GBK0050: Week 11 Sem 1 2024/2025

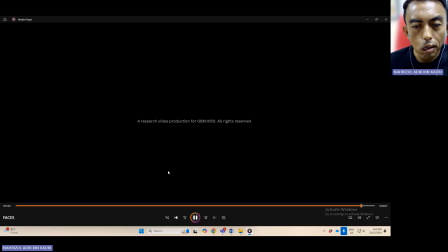244s
So as you have noticed, there are a bit of editing done there,
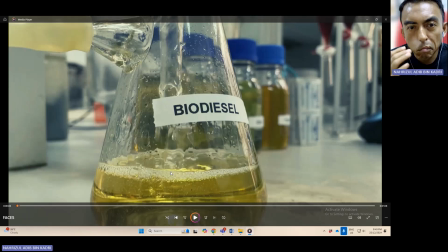251s
but I will go through with you one by one what I did to produce all that.
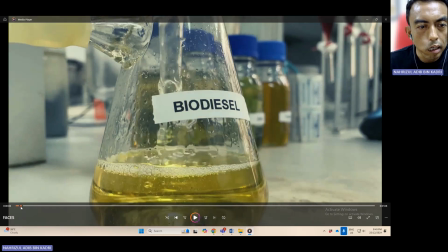257s
Yeah. In the beginning, if you notice, there's a shot of not of the interview, but rather additional videos.
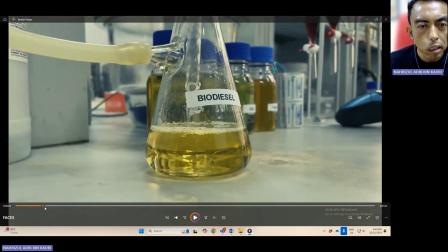264s
And this is what I call the B rolls. Okay, B rolls.
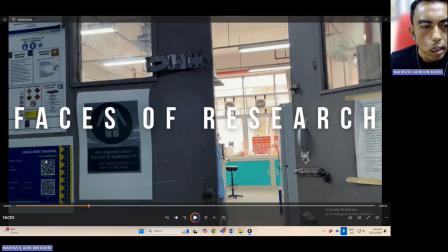269s
And then there's a title page. I expect you to have a title. Actually, I should have added the title of the research itself.
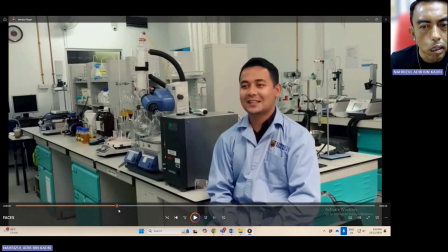277s
I forgot to do that. And then I expect the person to introduce himself, introduce himself, and this is the actual interview video, which what I call A roll, eh?
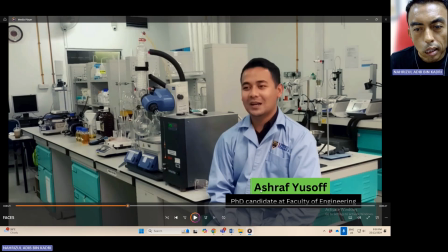292s
And then this name comes out, name and also the what do you call this? The name and the the post lah, the affiliation. Okay, I want to have that.
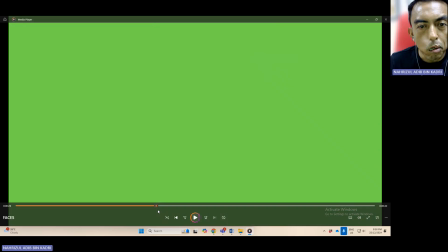305s
I want you to do that. And then there are more. This is what I call dividers. Dividers to divide your interview videos. Otherwise, people cannot follow if you keep on cutting your interview.
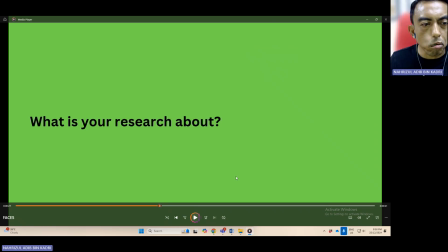319s
People can't follow what is this about. Because sometimes your voice is not heard on the video. So you have to make dividers like this with the questions so that people can follow your video.
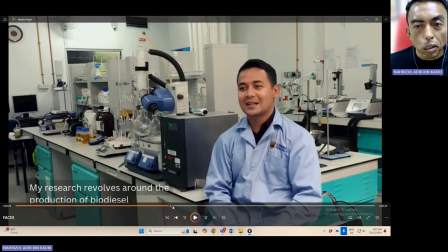334s
All right. And then what else? Okay, continue with the video and then continue with some shots of like this.
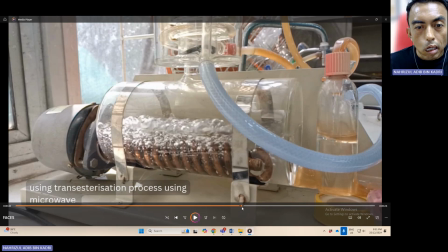343s
This came from the lab, the same lab, which is additional video which can be used to explain what he's talking about.
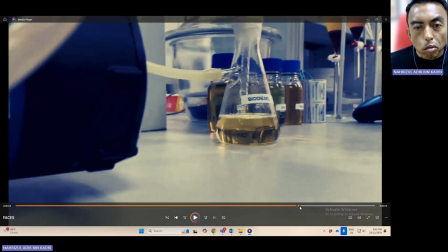352s
Yeah. You might notice that this interview was in Malay, in Bahasa Melayu,
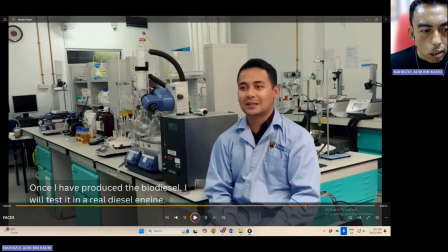360s
but I've provided a translation here so that people can follow what it's about. So I leave it to you to conduct in whatever language. I don't mind, but make sure there's a subtitle, preferably in English, so that people can understand what he's saying.
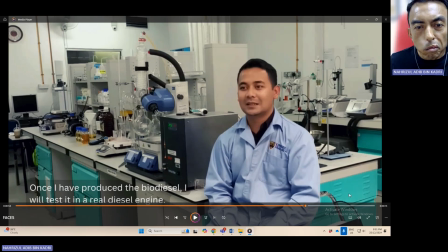380s
Even if the interview is conducted in English, I hope you can also put in a subtitle because not everyone speaks perfect English. Just like me, I don't speak perfect English. Yeah.
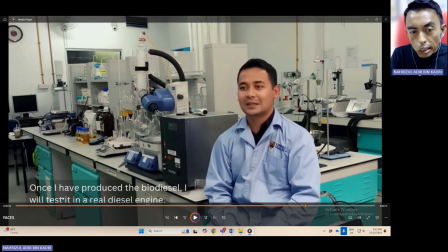393s
So my video, even if it's in English, I would prefer to create subtitle at the bottom so that people can understand what I'm saying. All right. So don't rely on automatic transcription or translation.
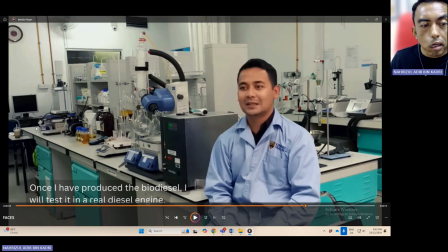407s
Yeah. Because a lot of these apps and software, even though they are using AI, they're not that good. Yeah. Make sure you check that the word is correct. Okay.
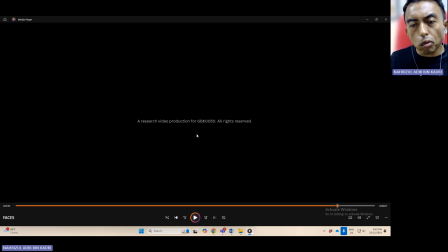419s
So at the end of the video, I want to have a soft landing like this and ending scene. Uh, you can say something like this is an assignment made for GBK0050, the group member, or I leave it to you. But I want an
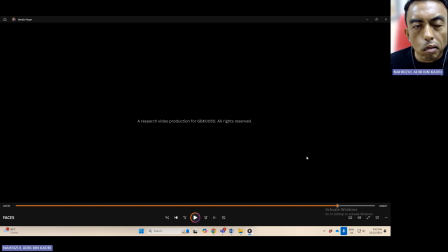437s
ending scene like this, end credit scene like this, because otherwise the video feel a bit cut off. Yeah. So do an ending like this. So that's about it.
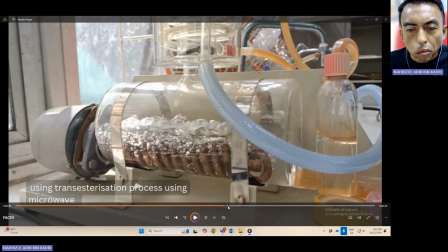450s
Yeah. And if you notice at the background, there's also a music, a sound. And I want you to do that as well. I want you to add sound. And the sound is a bit lowered during the interview.
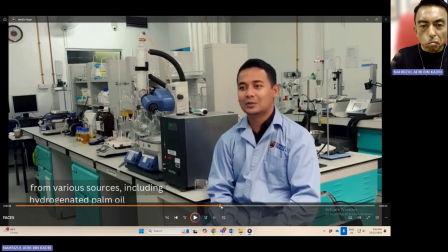466s
Okay. So those are the elements that I want to be included in your video. All right.
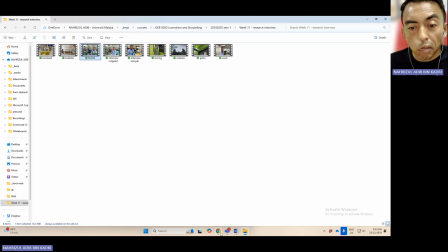471s
So let's see how I do that in Canva. All right. So let's go to Canva.
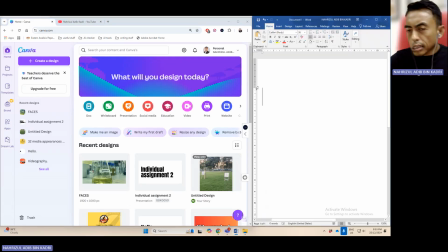478s
And before that, uh, as you can see here, that's the video that I produced. You can go through that later if you want. But tonight, now, I would like to do a fresh one with you, a new one with you.